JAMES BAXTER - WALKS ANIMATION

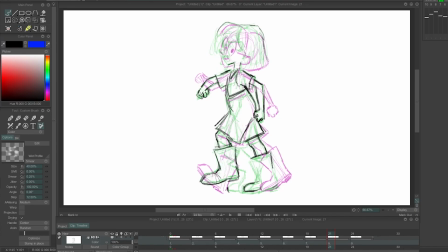12:17 And if I run through them there, you can kind of get the sense of what this walk is going to feel like. This kind of nice, you know, energetic, bouncy walk that she's doing. There's a lot of twist going on. There's a lot of ups and downs and follow through going on.
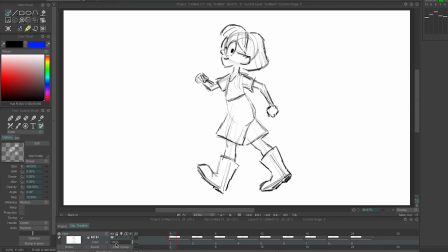12:35 So it's got a lot of the different elements that you might want to put into a walk in different degrees. It shows off a lot of different things, this kind of walk. Okay, so now I'm going to in between all this thing so we can get a nice flowing version of the whole thing. But as I do in between it,
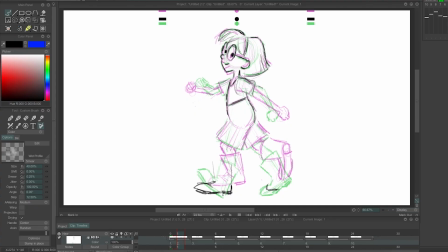12:55 I want to make sure that you know that not all of these drawings are actually just mechanical in-betweens, just like things going sort of mechanically between each pose. They have a lot of consideration about things speeding up, things slowing down, things arcing around.
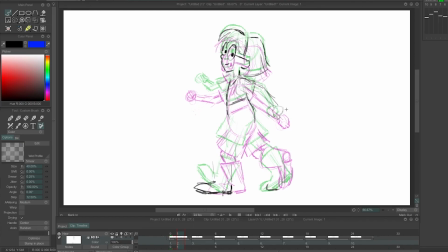13:15 So you can see, for example, that these hands are sort of arcing around. They're not just moving between these poses, they are describing an arc as they go over the top. Some of these things are to make it flow, some of them are to make it snappy. This foot,
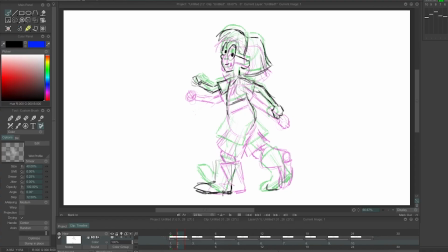13:32 you can see the toe is already slapped down onto the floor on the very next frame that we're on here. And the other foot, the toe is still on the ground as it's sort of peeling off, and the heel is describing an arc as it comes around.
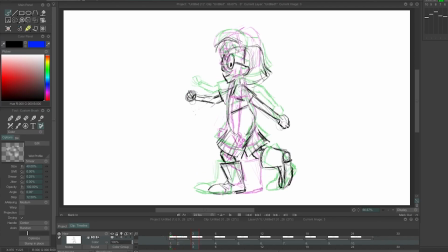13:48 The body itself on these drawings is sort of usually favoring the ups and the downs, so you get this sort of nice cushion at the bottom and you get this cushion at the top to make the movement, not too sharp, but sharp enough to create the bounce.
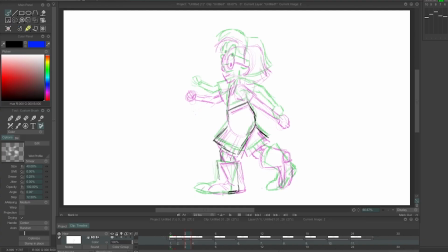14:07 You see, I've been very careful with how her knee is bending, how her toes again are coming off of the ground. You can see that these are not just in-betweens,
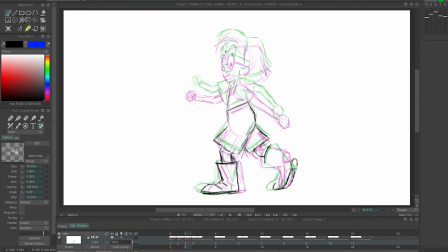14:23 they are drawings that have to fit into the motion. So obviously the body itself, for the most part, is doing a slightly more mechanical in between. It's all the arms, legs, knees, feet,
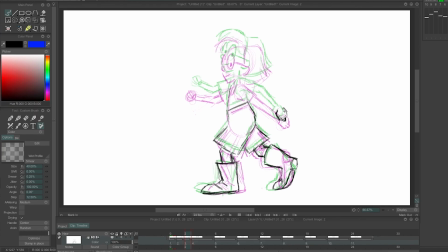14:43 and also quite a bit of the head is doing things which you would not really classify as, an in between in a mechanical sense. Of course, in CG, a lot of these kinds of considerations are,
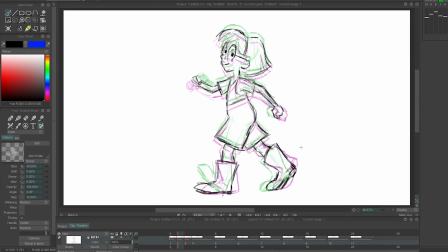15:01 taken care of when you are setting keys and using motion curves to offset things. But in hand drawn like this, you have to draw. If you want it there, you got to draw it there. So in a hand drawn, you don't really have those tools at your disposal.
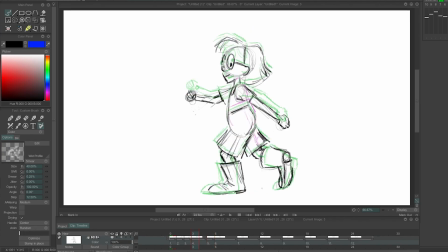15:19 So you have to really kind of be inventive and craft exactly where you want all the different parts of the body to be on every frame, if you need it to be somewhere special on every frame. You can see the heel getting ready to swing through.
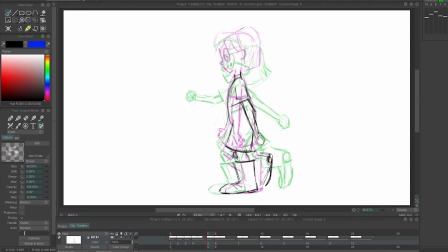15:33 Actually, there'll be a drawing just before this where it's just a little bit higher, just after it picks off in the back. The heel comes up before it swings through. You can see the hand, bent backwards there as it's swinging through.
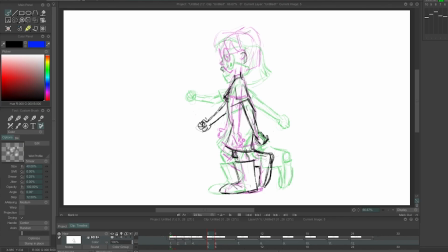15:48 I'm kind of roughing in where I want the nose and ear to be, because it's actually more extreme on this in between, just after the down position, than it is on the down position itself,
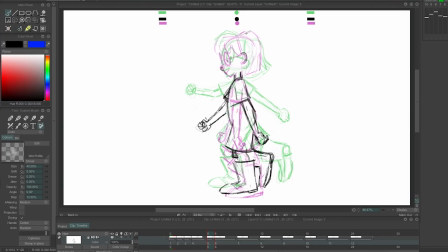16:05 or even on the passing position. So I'm kind of roughing in where I want that nose and that ear to be. Then I'm using that as a guide to help me construct that head once I've got these heads close together.